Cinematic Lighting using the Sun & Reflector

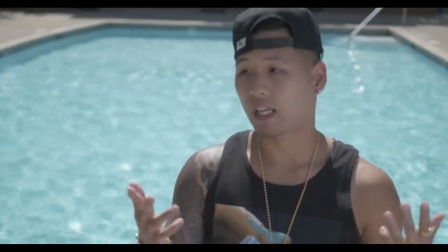So you can see his face is a lot brighter now and you know there's just a lot more definition because there's actually a little bit
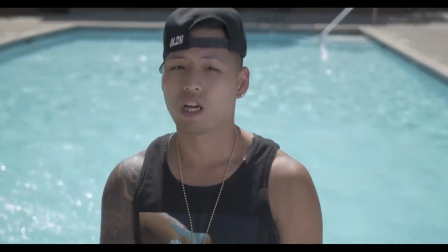of the sort of a shadow there on the left side versus his right side of the face you know is a little bit brighter it's a very subtle
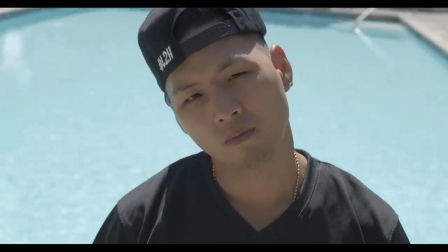effect but like i said it just when you compare it to what what we had before without any reflectors it just looks i think you know a lot more
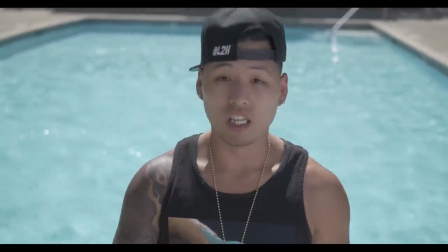professional especially when you add uh you know some color correction to it it right away as you can see it just just looks you
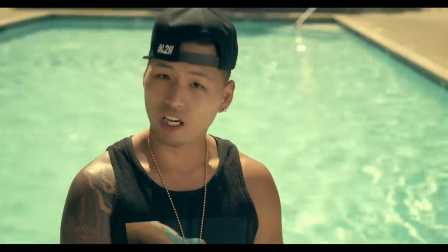know a lot better but um another thing is that you know this music videos it's it's all about you know the title of the song is
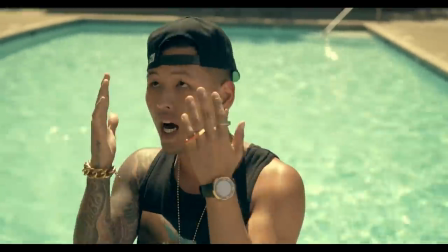called feeling good uh and if you guys want to see the full finished music video just again check the links in the description of this video uh
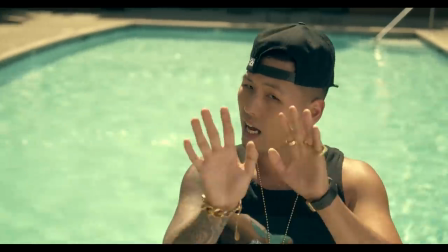but anyway so you know with the way the sort of the the song is and sort of the vibe that it gives you i wanted to uh experiment
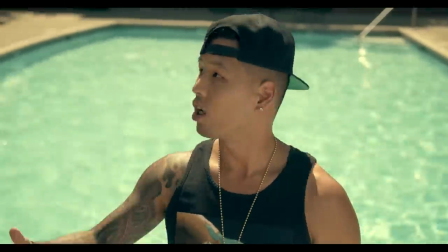and maybe bringing a little bit of more warmth colors especially because the swimming pool you know and the water behind there is so kind of
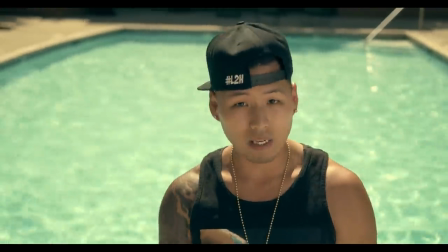bluish looking i thought it might be a nice thing to try out the golden reflector to add like i said that a little bit more
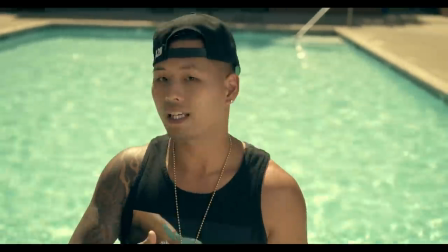warmth to the face of J-Rise and also this way to add some contrast so we have some of the warm colors in the foreground and then the
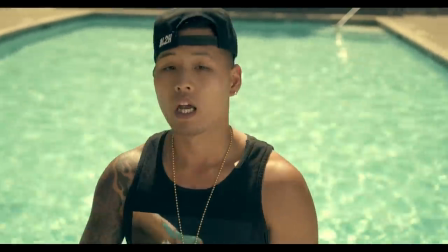sort of cooler watercolors in behind the J-Rise.
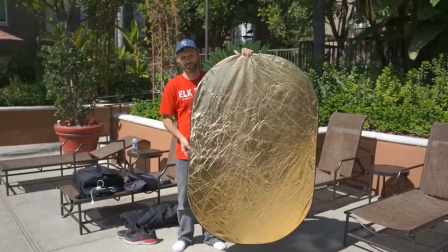So I grab the reflector and I just switch to the golden side and here's how the shot now looks with that that golden
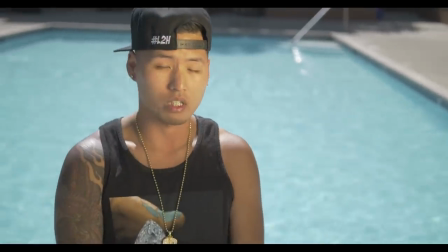side now as you'll notice also it it's a lot harsher it's stronger effect because it's just,
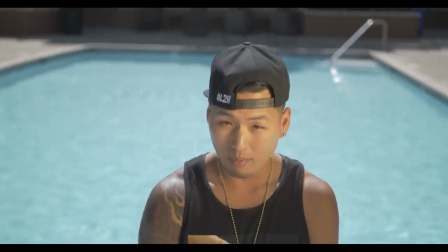you know, a much more reflective surface than just a white reflector.
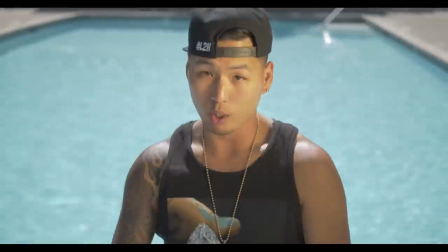So, you know, I like the fact that it actually adds even more of a stronger shadow here you can see on the left side of the nose and the left side of the face,
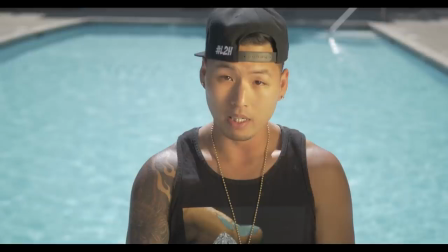but also it creates this really nice sort of warm kind of golden, you know, look on the face.
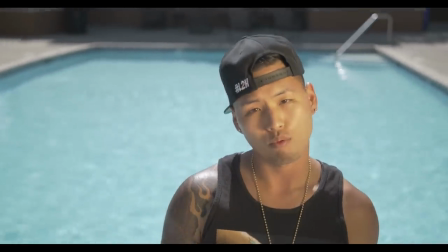And I end up getting this kind of a shot, and then afterwards I just end up switching the lens of my camera to like a wider,
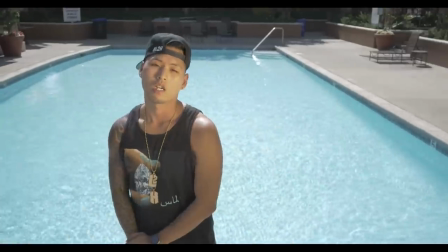you know a lens and and you know we got this angle so just so I have sort of two different versions that I can cut back and
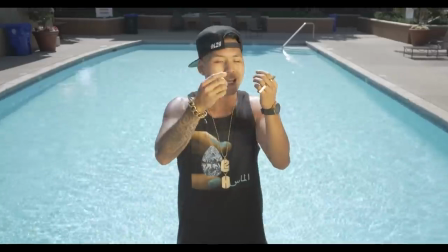forth between and you know this is how the the shot looks and then the final thing is just you know add some quick
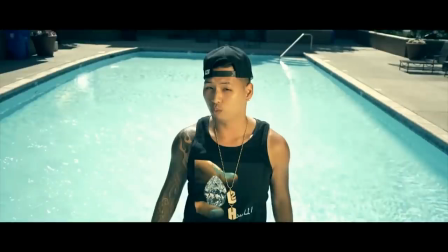color correction we also added the widescreen bars and here's how the the final music video looks.
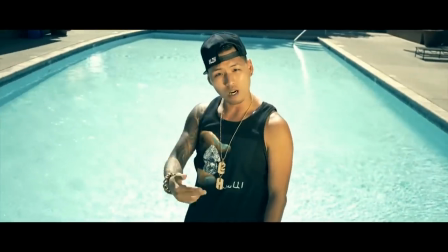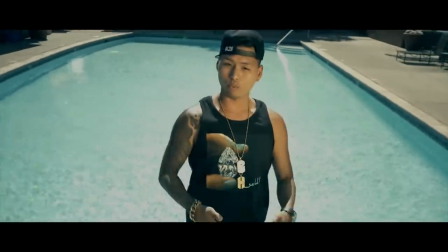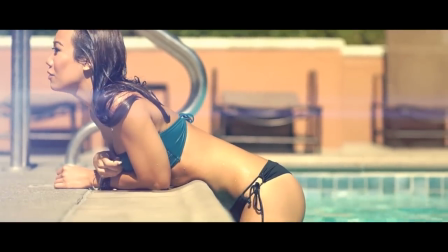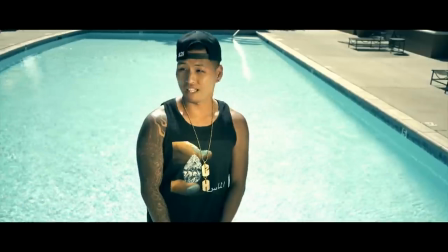Anyways, I hope you guys enjoyed this quick tutorial. If you want to find the links for where you can find these reflectors or if you want to see the final full finish music video,
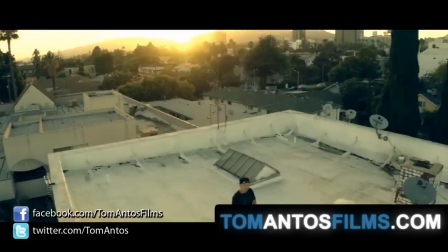either go to my website at tomantosfilms.com or or check out the links below in the description of this video.
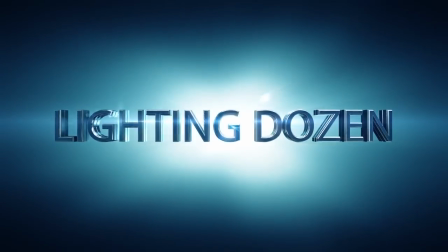Thank you, and I'll see you next time. Also, I wanted to quickly let everyone know that I have a new product selling on my website.
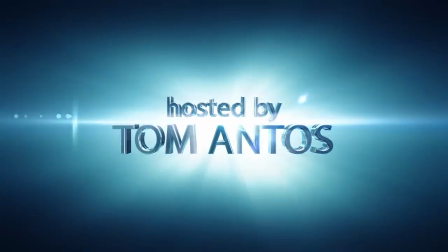It's Lighting Dozen, where I show step by step how I set up basically my shots, the camera settings,
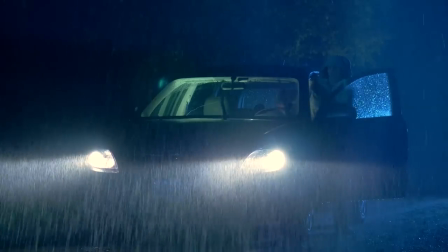like everything, you know, when it comes to aperture, the f-stop of the lens, the shutter speed,
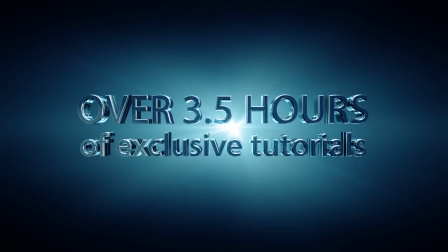all that stuff, white balance. I also show you what lights I use, how I place the lights, and even, you know, how I dress up the location on that stuff.
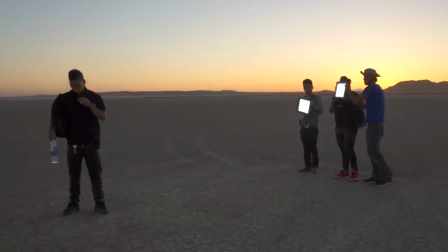And I even show you how I do the color grading to get the final results and that's 12 different lighting setups almost 4 hours of tutorials
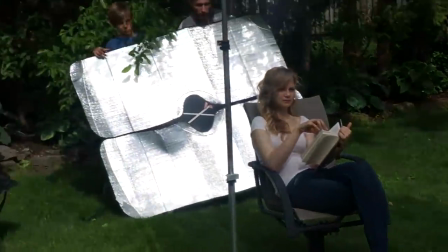and as always just wanted to say a big thank you to everybody who did purchase the product or some of my Previous you know a product such
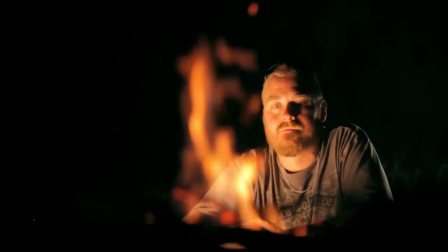as the music video film school or the short film school Because it helps a lot and basically supports what I do here And it allows me to put
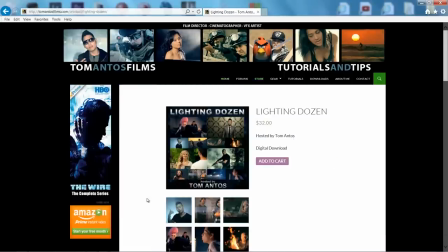out these free tutorials and product reviews on my youtube channel and my website